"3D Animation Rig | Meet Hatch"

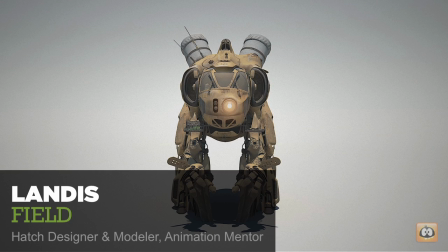[0:05]
Hello, my name is Landis Fields, and I'm the designer and modeler of the animation mentor mech called Hatch.
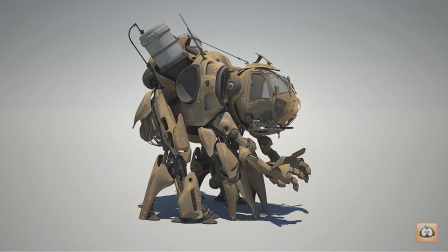[0:11]
So let's start by taking a look at the final design. When I was first starting to think about the mech, I knew what I didn't want.
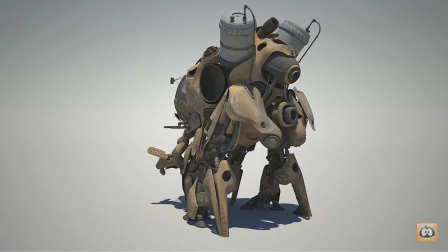[0:18]
I didn't want it to have guns and missile launchers and all that stuff on it. I was cool with it having a military look, kind of like this green,
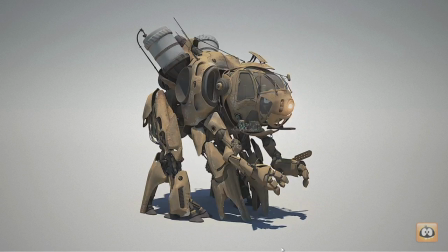[0:25]
olive drab, or like a brown, earthy type tone, but I definitely didn't want it to be a combatant kind of military thing that was aggressive.
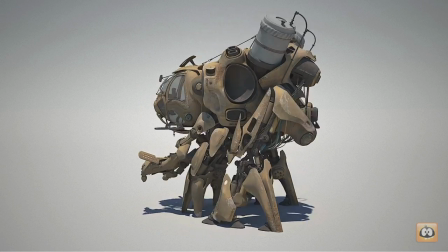[0:35]
One of the reasons that I didn't want that wasn't just because you see a lot of that these days,
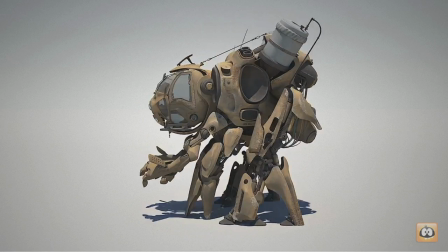[0:39]
but also because I wanted something playful and fun and appropriate for the students to put on their reel. So along those lines,
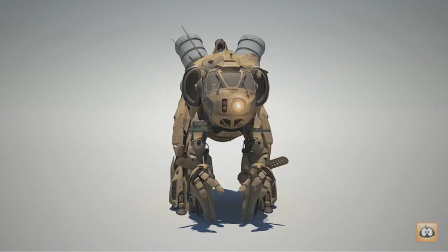[0:45]
knowing that this would also be used to learn with, I wanted to introduce some elements into the design that would be fun and challenging to work with.
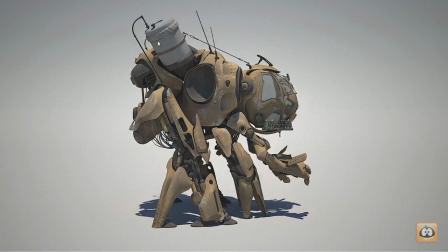[0:52]
Things like these drums on the back that are floating forms that can be used as secondary animation, cables and tie-down hardware, and even a little bit of asymmetry on the nose.
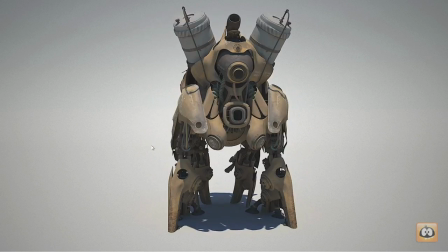[1:04]
And while it has a strong silhouette, there is a lot of information that can quickly get muddy,
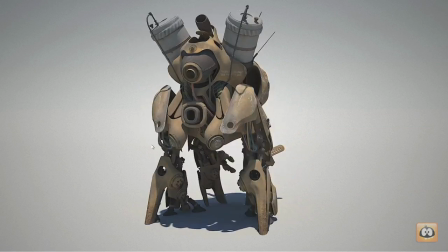[1:08]
so it would force the students to keep track of all those limbs and how it can make or break the way the pose reads.
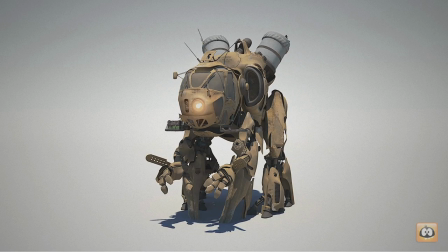[1:15]
So let's take a look at one of the first designs that I showed Ben. So this was the very first design that I had done of the Animation Mentor mech.
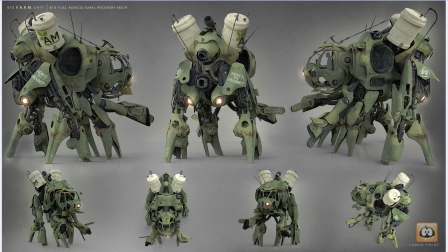[1:24]
You can see right out of the gate that I'm already trying to incorporate some of those elements that would be fun for animators to work with, such as cables, antennas. I've got some little tie-down things here that could have some nice little secondary animation. Some of that stuff might be automated through the rig,
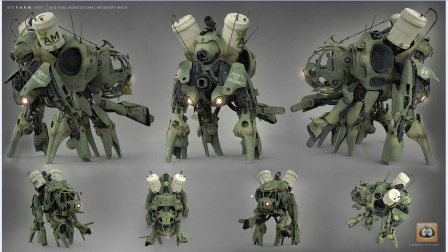[1:40]
but I wanted to give enough ingredients here so that the instructors could dial it up or down based on what type of curriculum they were teaching. So looking at this early image, one of the first things that I wanted to get across was that this device belongs to someone in some world,
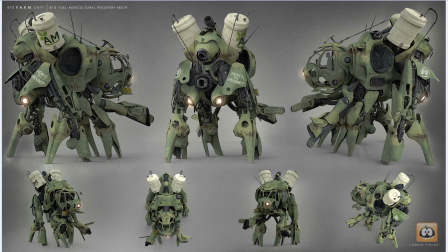[1:57]
that there is actually a pilot that gets up every morning and drives this thing on a farm. That term is often referred to as a lived-in universe, and all that means is everything isn't brand new. Things are banged up, panels get scratched, and even something as simple as this "how's my driving" on the back panel here,
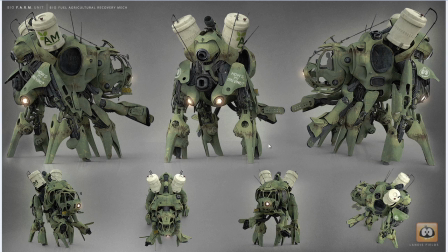[2:14]
that's something that the pilot could have wrote one day as a joke to another guy that was on the farm. This is also an opportunity to incorporate some things like the Animation Mentor logo on the stencil here, but also help kind of support the story of the fact that this belongs to a farm,
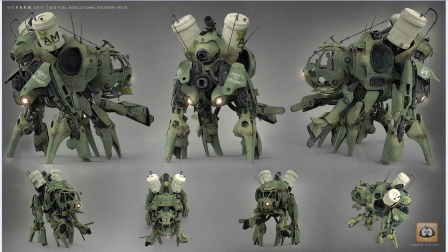[2:29]
this whole fueling change, because it's a biofuel unit. Another thing that I like to come up with, and this is just kind of fun, but I like to use acronyms from my time in the military, so I liked the acronym FARM because it's supposed to be a piece of farm equipment, but I also made that biofarm unit tie into Biofuel Agricultural Recovery Mech.
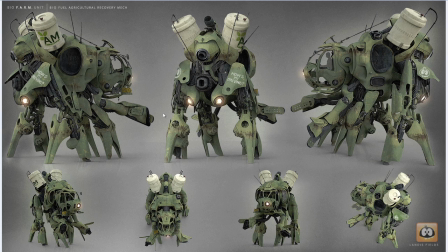[2:47]
I just thought that was kind of cool. And this stuff, a lot of these things that you're seeing visually here, I actually came up with those on paper way before I even started designing anything. So back to that whole idea of a lived-in universe, I wanted to make it feel like someone does use it.
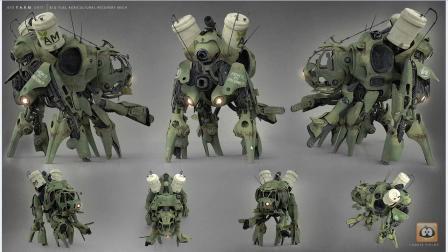[3:03]
And you can see even in this paint over texture that I've already got some rust in here, and that's nothing near the level that Aaron ended up taking it, but you can already see that I'm suggesting like this cable line rubs up against here when this thing walks,
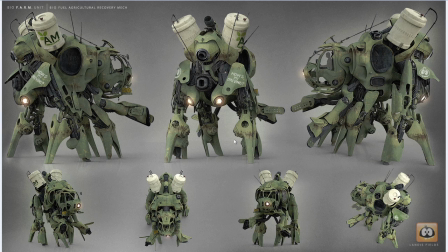[3:16]
and it creates this scratch which ends up getting rusted through weather. But also there's things like in the form, not just the paint of the texture in that, you can see there's some canisters here that maybe this is a lunchbox, maybe it's a toolbox, but the pilot has some kind of interaction with this device, and you can see that's only on one side. It's asymmetrical.
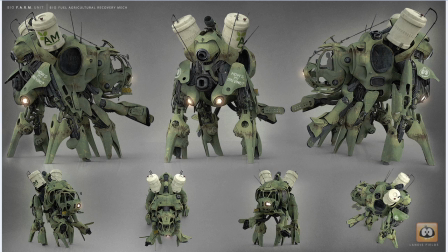[3:35]
Maybe you've got this headlight here, but then these are some kind of cameras that record. You've also got this little smokestack here that contrasts with the cool antennas on the right. So this is the kind of stuff that you see in the real world. It's not all a symmetrical thing that's been mirrored over, but it's got that human touch to it.
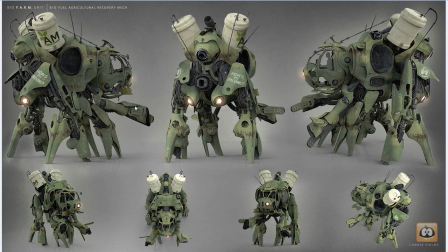[3:54]
So on this initial design, you can see I had these like harvester kind of hand things that I was going with, and I intentionally wanted to avoid hands, but when I was working with Ben, we kind of came to the conclusion that maybe it would be better to have some kind of hands to pose,
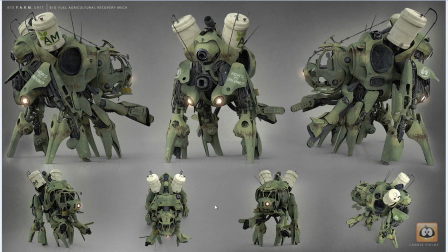[4:09]
not real literal hands, but some kind of appendages that maybe this thing could grab with, and something that the pilot could use to interact with things outside of the cabin. And let's be honest, it would make for really cool poses by the animators,
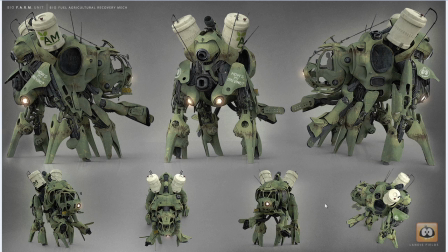[4:23]
but we definitely wanted to try this route first and then go the route of adding some type of appendages. So with that in mind, here was the second version that we showed.
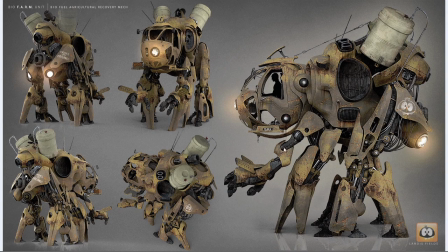[4:36]
So here you can see we've done a couple things. One, the main one that you see is we changed the color because we thought maybe that green felt a little bit too military. Even though it didn't have guns on it, you see that and you instantly think military. Another thing we did is you can see we put the hands on here, but I also wanted to keep those harvester guides, these things with the holes in them.
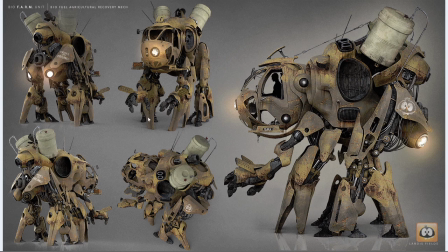[4:54]
I thought that felt kind of farm and just something a little bit different than just having hands on the front. I also went in here and I tightened up the silhouette. So on the other one, there was a pose I had just kind of put in there. But on this one, I just kind of tightened up some of the panels, brought everything together and a little bit closer,
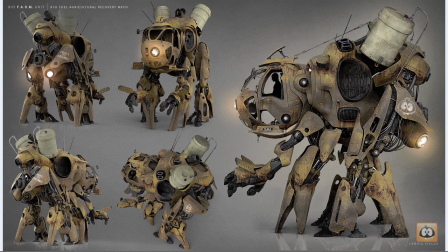[5:12]
and I'm starting to give a little bit more of an indication of where maybe some of the drips and rust, just playing with ideas so that Aaron can kind of get some feedback before he even starts texturing. So at this point we started to feel pretty good about the concept. And because I used 3D to design with,
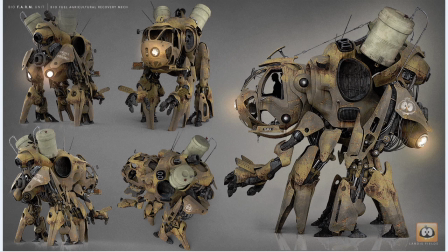[5:29]
we already had a good start on the model. And I also happened to try to keep it clean as much as possible, especially with this one. We had a very tight deadline, so we really didn't have a lot of time for me to go in and make something sloppy and clean it up. There was a lot of stuff that Jay came in and started laying out all the UVs.
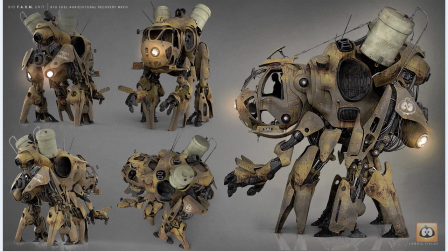[5:45]
There was a ton of pieces in here that he went through and named everything, fixed a little bit of the stuff on the windows and that, because in this version you can see we don't even have any glass in here, just see right through to the pilot. And we knew that we were going to eventually end up
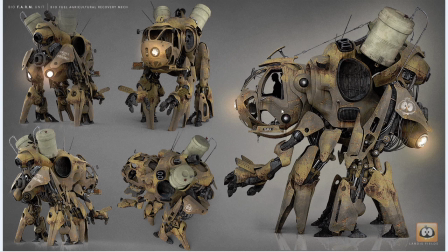[6:01]
using something that did have glass that was kind of a little bit dirty and grungy so that you couldn't see through to a pilot. That way they had the option to either put a pilot in there or not. So here we have the final design and model.
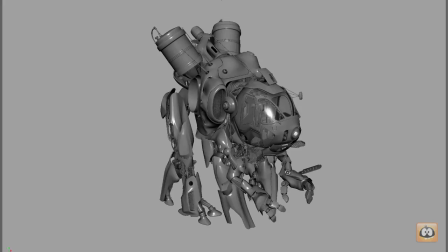[6:14]
And one of the nice things about doing 3D concept art is when you're done with an approved concept, you have a finished model.
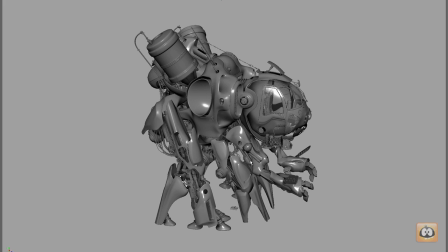[6:21]
Sometimes when you're in a pinch, you might kit bash and use other pieces that might not be clean for production ready modeling.
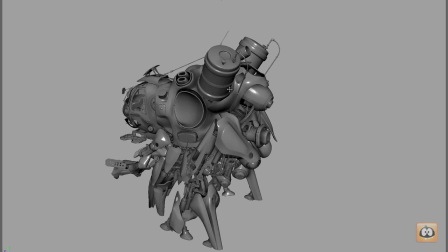[6:27]
In this case, I already kept it clean, and the only pieces that I actually did have that we had to clean up was these pipes,
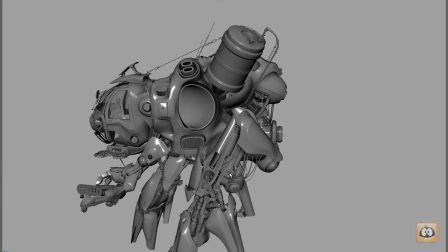[6:34]
and these fittings were pretty dirty, but that was enough to get them to go through rendering phase and just kind of get an idea across in those earlier
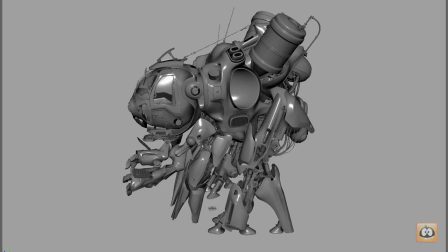[6:42]
concepts I showed you. But for the most part, we were up and running. Jay went in there and put the glass windows in there, which is really nice.
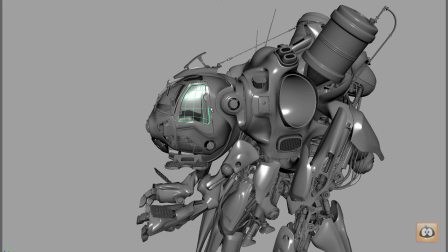[6:48]
It gives a canvas to Aaron for him to put some nice paint on,
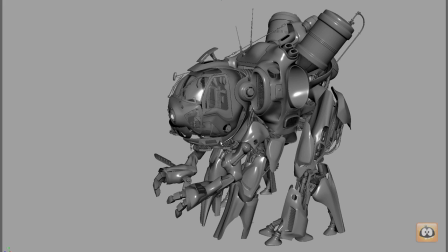[6:51]
and also something that we could kind of dirty up and hide where the pilot would or would not be, depending on what they want to do for the curriculum.
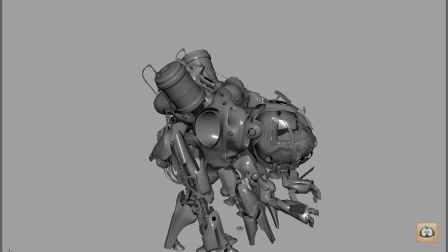[7:01]
But for the most part, it's pretty cool. One of the things that I really like is this tie-down piece here.
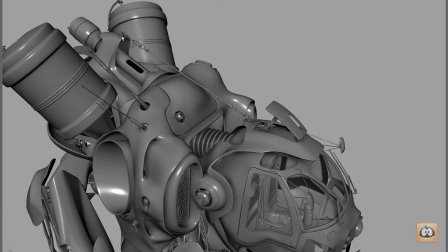[7:07]
This goes kind of back to that lived-in universe. I like this whole idea that this kind of maybe holds that steady so that it doesn't shake around a lot when it's walking through the crops and that.
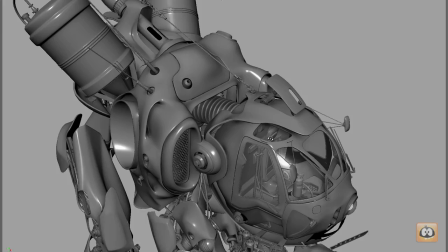[7:19]
But it just makes it feel a little bit more cohesive. And some of these panels are open, not all of them are closed.
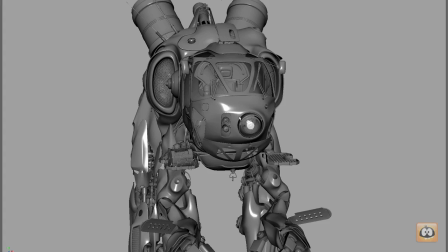[7:26]
You can see this asymmetry here on the front, that camera lens we were talking about.
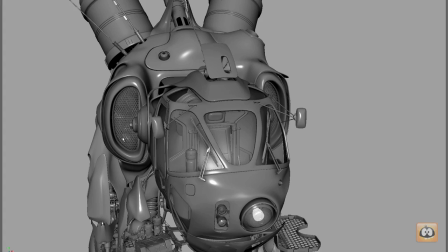[7:31]
And even these vents, these two big intakes here are symmetrical.
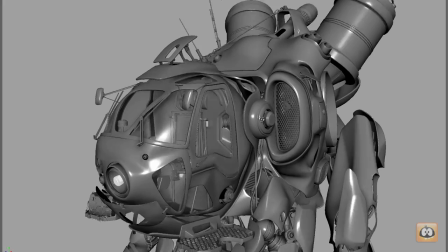[7:36]
However, if you look, one of them's got a hole punched in them. I think that was kind of cool. And these little things that I'm adding in here really help.
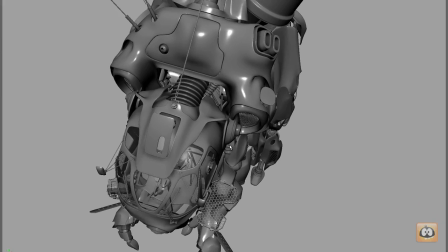[7:43]
They all add up to make it feel a little bit more believable. You can even see from the top view here, this hose isn't on both sides, it's just on one.
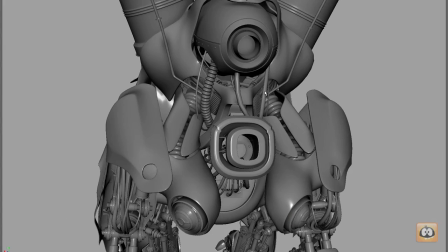[7:51]
Same goes for back here. If you look at these cables and wires that go up to the back of this motor, they all aren't the same.
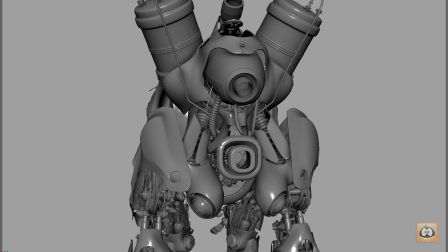[7:58]
You've got this one corrugated hose and then a couple other ones and a small one.